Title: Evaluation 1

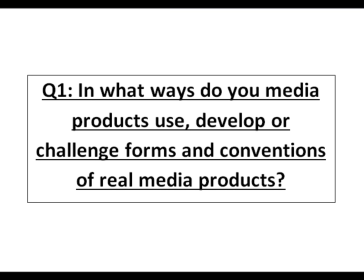In what ways do your media products use, develop, or challenge forms and conventions of real media products?
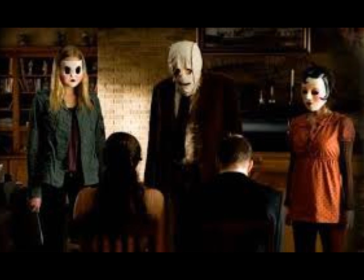Starting off with the trailer, I looked at three main trailers: The Strangers, When a Stranger Calls, and The Unborn.
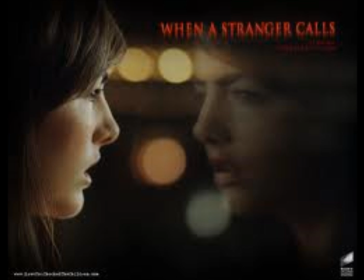I chose these trailers because they are linked to the storyline and that each of them have a similar aspect to what I wanted to go on.
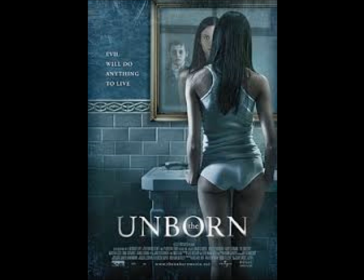For example, like the characters in, like the couple in The Strangers.
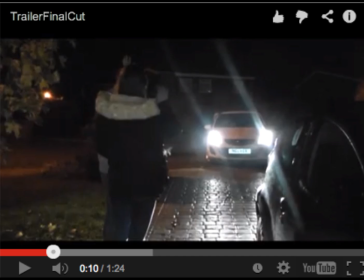Um, Moving on to the opening shot, there is a voiceover through the production logos. I wanted to use a similar shot from When the Stranger Calls of the parents going out and leaving the young teenagers alone.
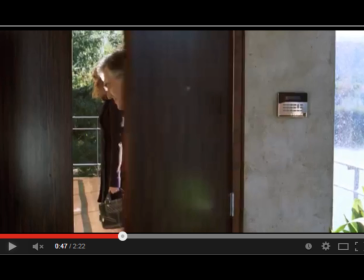I wanted to show this because it shows how they are alone, and that because they are stereotypical, like, young teenagers, the audience would probably assume that they're going to do something reckless or something bad is going to happen. So therefore, building up the storyline.
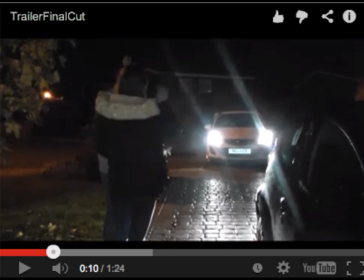Also, the background noise of it being a soft piano to start off with, which is where I got the idea from The Strangers, may mislead the audience thinking that it's going to be something different, therefore building up tension and drama.
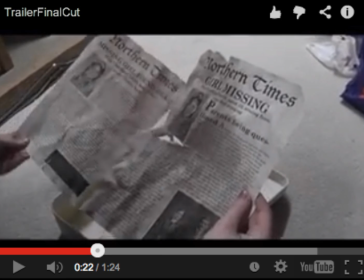The next shot of the newspaper, and my shot, and the shot of the image in The Unborn, I wanted to do something to I needed a turning point in the trailer, and this is to show the genre,
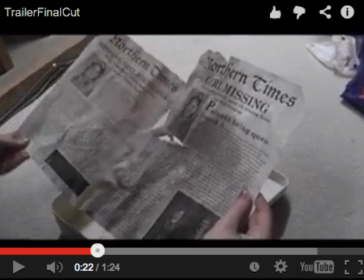because now people will realise that this, and the horror music in the background shows that this is going to be a horror film.
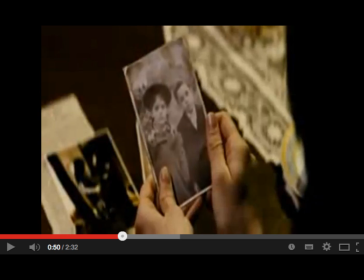Also, it gives a kind of a small look at what the antagonist is going to be like, which is similar to what the picture in The Unborn does. So therefore, leading the audience into seeing that it is going to be a horror, and that this antagonist is going to be some sort of child, which can normally be very scary, like in films like
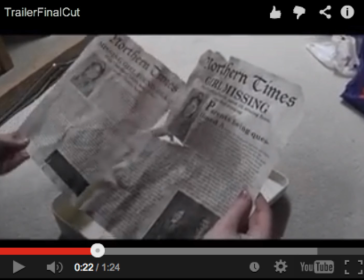Paranormal Activity. Not only that, it also shows at the time period, so it does show that this, and the title on the newspaper saying that the girl had died, is going to show that it is going to be some sort of paranormal ghost that's going to be haunting them.
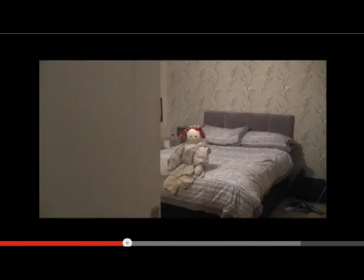The next shot of them walking into the bedroom, in MASH, obviously it's a similar shot from The Unborn, as they're both walking into the room. It's the same medium shot. However, obviously in mine it's showing the doll, whereas in The Unborn it's showing the little boy in the room.
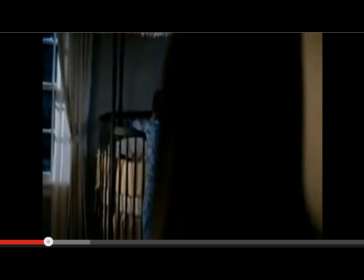But it's still got similar connotations, like we're walking into a child's bedroom, and in this one we're walking into a room and it's got a child's toy. So it's still got that similar connotations where you know that this antagonist is going to be a child of some sort. Although it's still unsure, so the tension's still building.
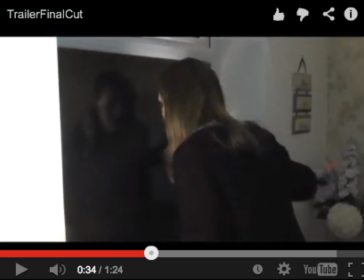On to the next shot, of the woman protagonist looking out of the window. I took this shot from the Strangers. I know it's different angle wise.
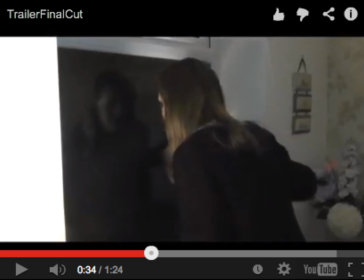Obviously, mine's from behind looking out the window, but what I wanted to do in mine, I wanted to show that there's looking into darkness. So it's got that connotations that she's like trapped almost, where she's blind to what's about to happen.
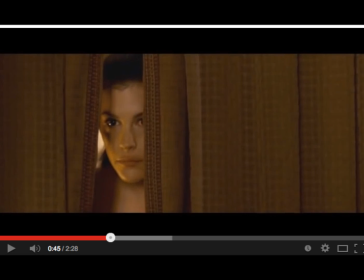She can't see out this window, but as you can see in the next shot, where you can see that the antagonist is looking at her, it shows that she makes her look vulnerable and realizes that this
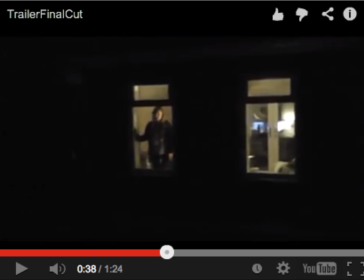ghost or this paranormal is going to be a danger, and is watching her and knows and is aware of her presence. But also that the woman protagonist is also aware of this.
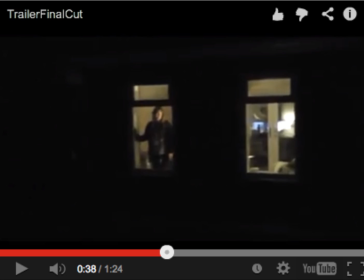It shows that she's got a feeling that something is going to happen. Therefore, the audience knows that something is going to happen.
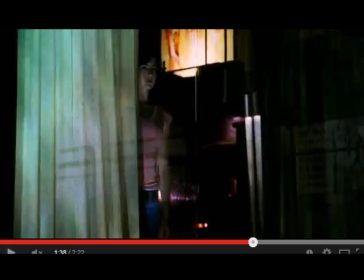And I took the shot of her looking out of the window, from the When a Stranger Calls, because it's a similar thing. She has an inkling that something is going wrong, or something is going to go wrong, something strange is happening there,
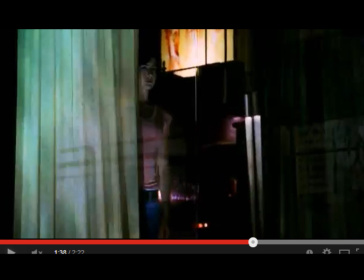and therefore they are building tension up to try and make it more scary for the audience.
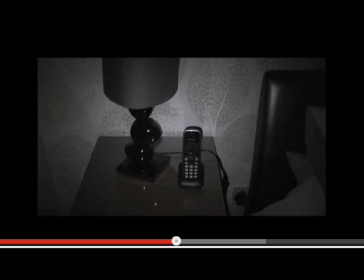In the next shot, it's a shot of the phone ringing. It's more the one of the. I use the example from The Stranger Calls. That's more of a closer up shot, whereas mine's slightly further away.
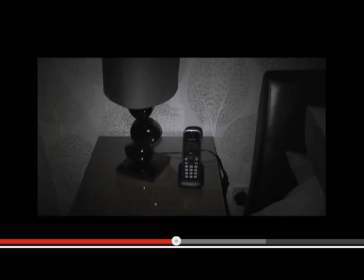However, you can see that the phone is ringing by the light up of the screen. It's quite stereotypical of horror films to use
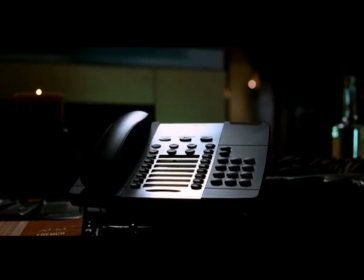phone calls to be scary. For example, like other films like One Missed Call and Scream. Normally can be a way of distracting the protagonist as the antagonist comes to attack. Therefore, this would be building up tension for the audience, not knowing what's going to happen next.
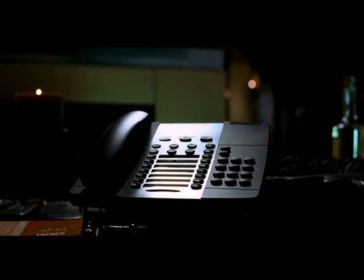Um, the next shot is of the woman protagonist picking it up, which is similar to the one I took out the Stranger Calls.
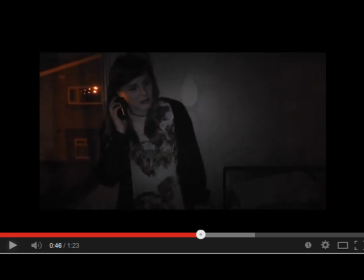This shows that they are confused at why this person's ringing, and then as the scary voice or the heavy breathing is coming down the phone, you can see their expression and their facial expression from the medium close-up shot of this particular shot.
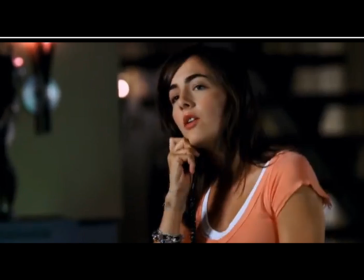It also kind of gives the audience a glimpse into what the antagonist is like, as at this part, both of the parts of the trailer, the antagonist hasn't been seen yet, therefore carrying on to build up the tension of the horror film, so the audience will know something is going to be coming soon, and therefore keeping them intrigued.
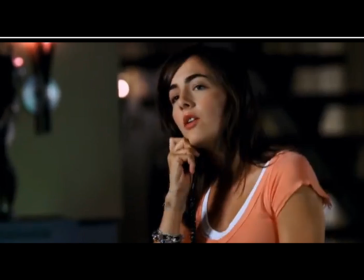The next shot is of the
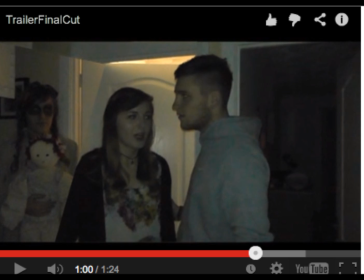it's slightly different shots in the way of mine's more of a medium close-up shot, as I wanted to get a sense of the facial expressions of the characters, whereas in The Strangers, the shot of the woman stood alone is slightly different because she looks more vulnerable, whereas in my shot the girl looks protected.
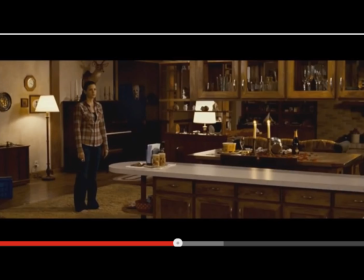However, it's a similar sense where these characters are being introduced walking in to the room. Also on my shot, I wanted to be able to the audience to just know a bit more about the storyline,
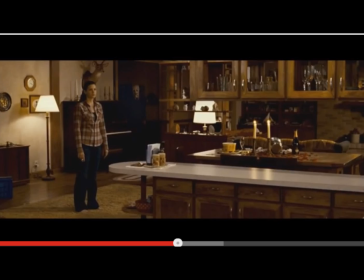to realise that it's only the girl that can see this ghost, which is why it's obvious that the boy can't see it,
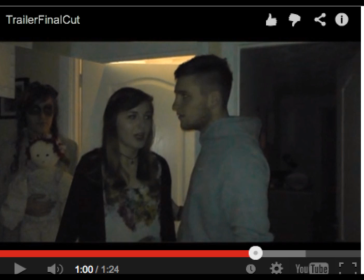but it's why she says how she can feel her, because this ghost is stood right behind her. So this definitely adds to the storyline. On to the next shot, the long shot of the antagonist, like looking out the window at them.
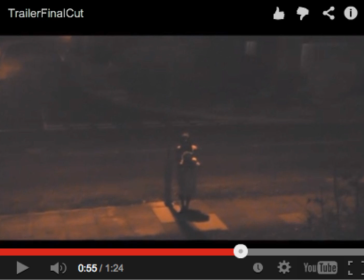I took this quite similar shot from The Strangers. They both kind of stood under like street lights, so it creates this. So the light on them is like a gloomy effect, as it's still you can still see the character,
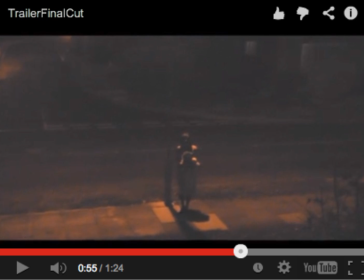but obviously the darkness around them makes it look more fitted with the genre.
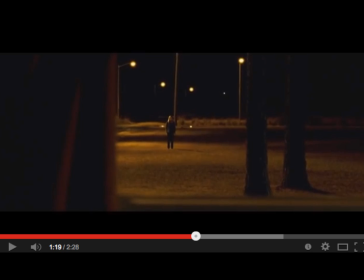It also, you can see that it looks like they're watching them. So again, that show, like mentioned earlier, it shows how they are going to possibly attack, and the audience don't know what they're going to do next, but they're getting closer and they're getting in to pursue the protagonist.
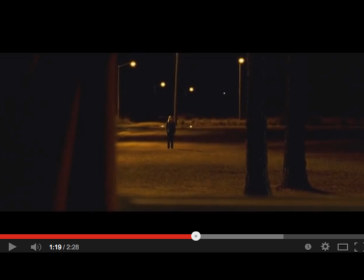The last two shots were included in a fast-paced spurt of shots, which is normally common in horror films, as it was coming to the end of the trailer.
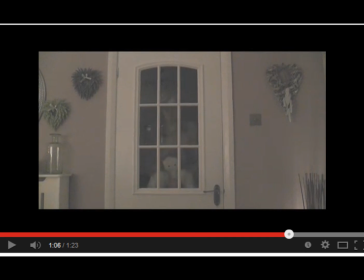And then followed from them shots is the next shot of the a slow, like a medium low angle shot of the antagonist walking towards the window.